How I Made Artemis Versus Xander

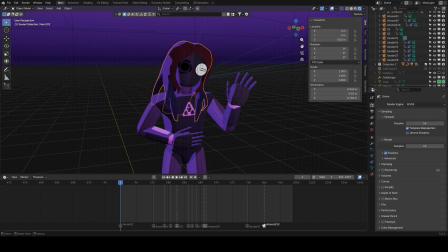Hello everyone, I hope you're having a great week so far. This week I figured I would just break down how I made my Artemis versus Xander fight. So, you know,
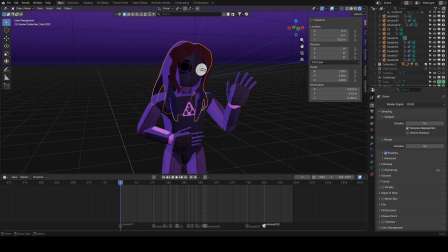it's quite different from my usual stuff in terms of like visual style and whatnot, and I'm very happy with how it came out. I was inspired by this one guy named, oh, forgive me,
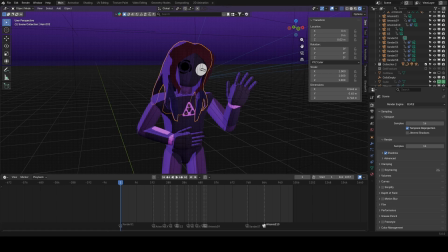so I was inspired off of this one guy named the Matthew Flames on YouTube,
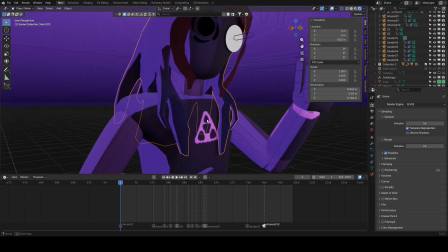which I'll link him down in the description because of some of his animations. I found specifically his most recent one, Omni-Man versus Metro Man.
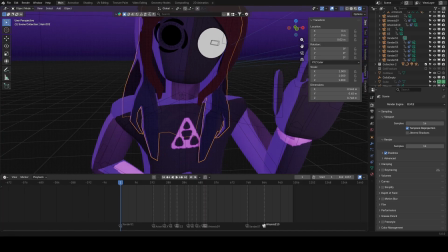I was like, oh, this is really cool. So I checked out the rest of his channel, and he had an amazing how-to tutorial.
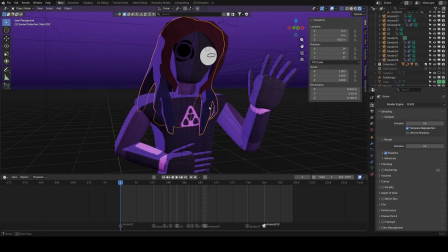And so that is kind of what started me down this rabbit hole.
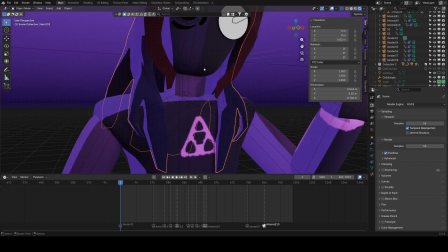So I was like, oh, I'll do some mimicry, do my own thing, kind of figure out how I want to go about this.
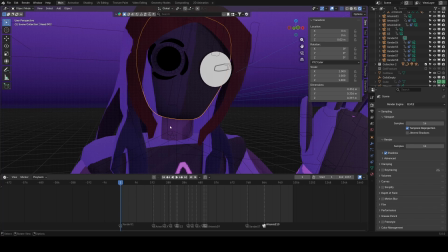So this shader is directly from the tennis section of his video, so,
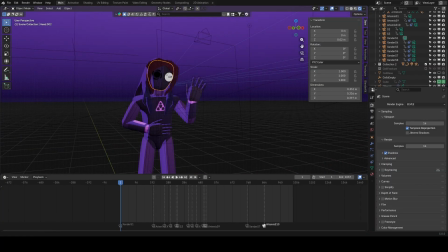credit where credit's due. But then there's also Artemis.
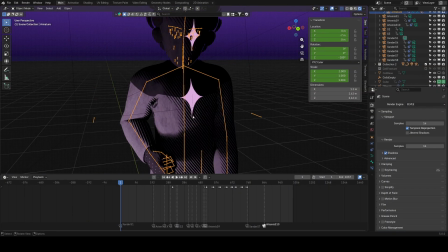Artemis took quite a bit to get right for a couple of reasons.
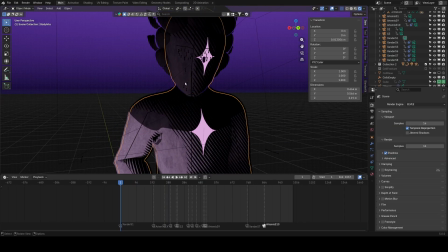Number one is I didn't have as concrete of an idea for kind of what style to give Artemis compared to Xander. And number two, my original attempts just were not working. In fact, I can show you that here.
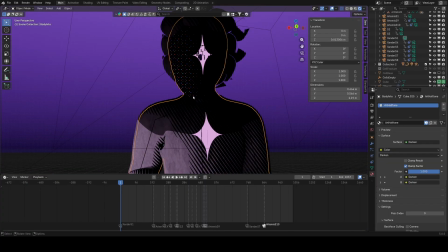We've got this halftone design, which I was kind of working on, which, as cool as it is, it
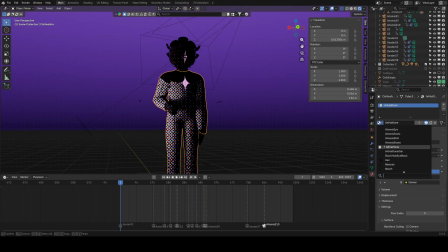felt very busy. So it was like, I would rather go with something a little bit more simple.
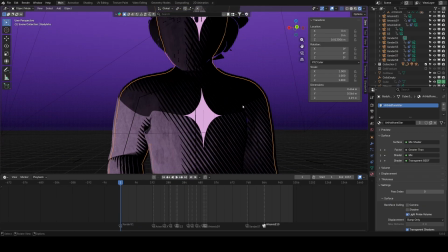So that's where we come up with this. Basically, it's these lines here in the shadow, and then if you look, you can kind of see some pink dots,
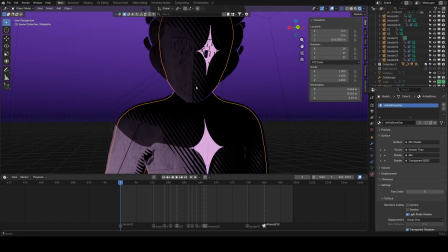some violet dots there, just to show a little bit more of like highlight specialty.
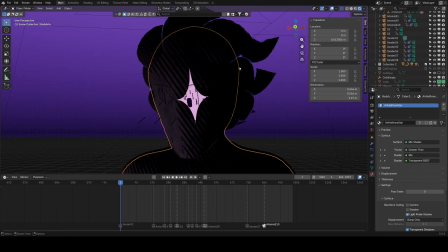And then there's also a Fresnel effect that kind of gives a more soft sort of outline.
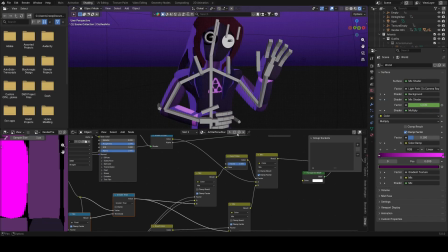In terms of how this is made,
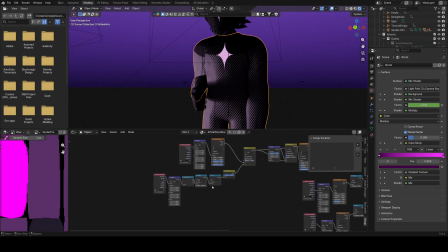it's spaghetti. I have not sorted this whatsoever. I kind of just made this and went, yeah, no, this works.
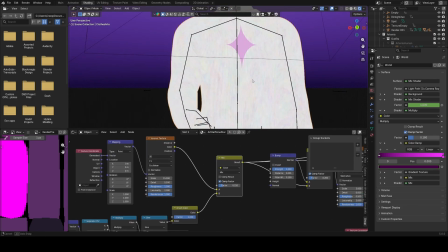But let's see. This here is kind of what gives the, kind of painted effect.
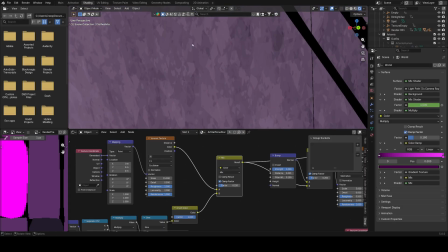So if you kind of look here, the like splotchiness, and you can kind of see some lines if you squint.
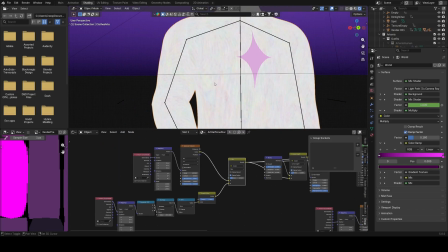It is a little difficult. This is also directly taken from the Matthew Flames painter tutorial.
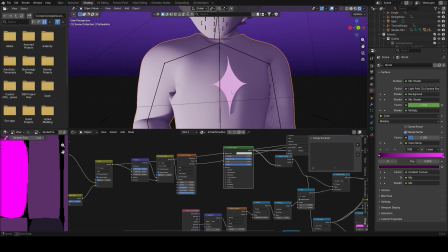It's adjusted a little bit because of, I wanted to do some stuff with having, so yeah, this is how it kind of changes the bump.
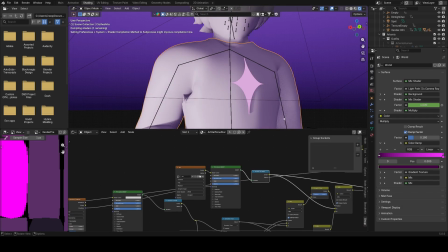And here is the,
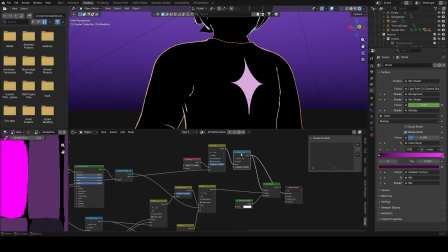here's the Fresnel effect.
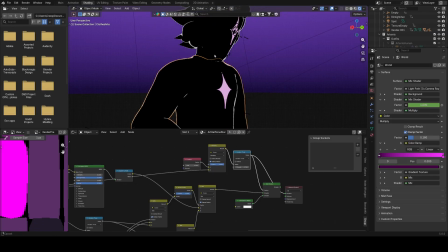So, it's just a little bit on the edges, which is, it took some warming up to, but I did end up coming around on it.
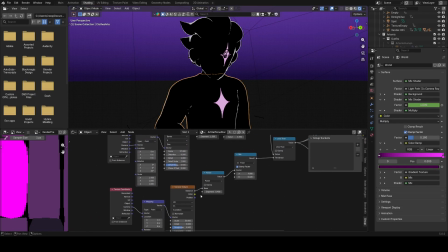It takes the painter effect that he talks about in his Jack Black section,
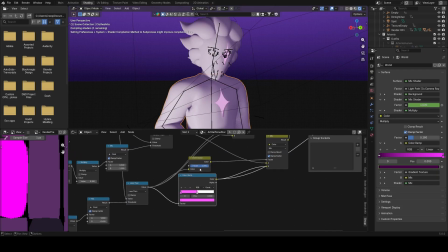and I also added some dots to it because I was feeling particularly fancy.
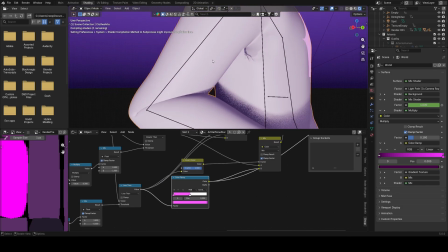I was like, oh, it'd be fun to put some dots, some violet.
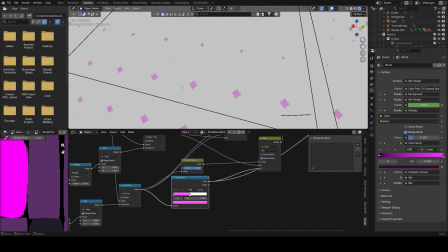It was originally supposed to be stars, and you can kind of see how it's a star shape in like the highlight zones.
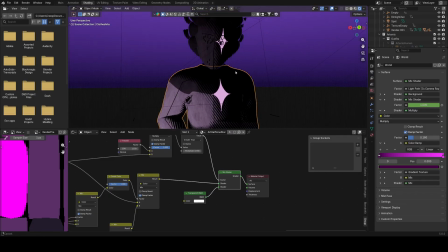Didn't work out exactly as planned, but it worked good enough that I was happy with it. And then, all of this is kind of just overlaid on the texture.
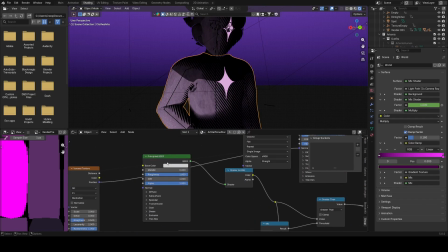So, and that's why I've got two here, is because this one is for the lighting, and this one's, for the actual texture.
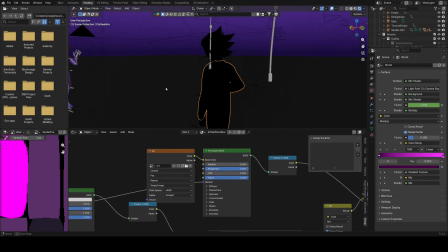And because it got all sorts of out of whack if I put the, did the lighting based off the texture. So I figured I'd just do it separately.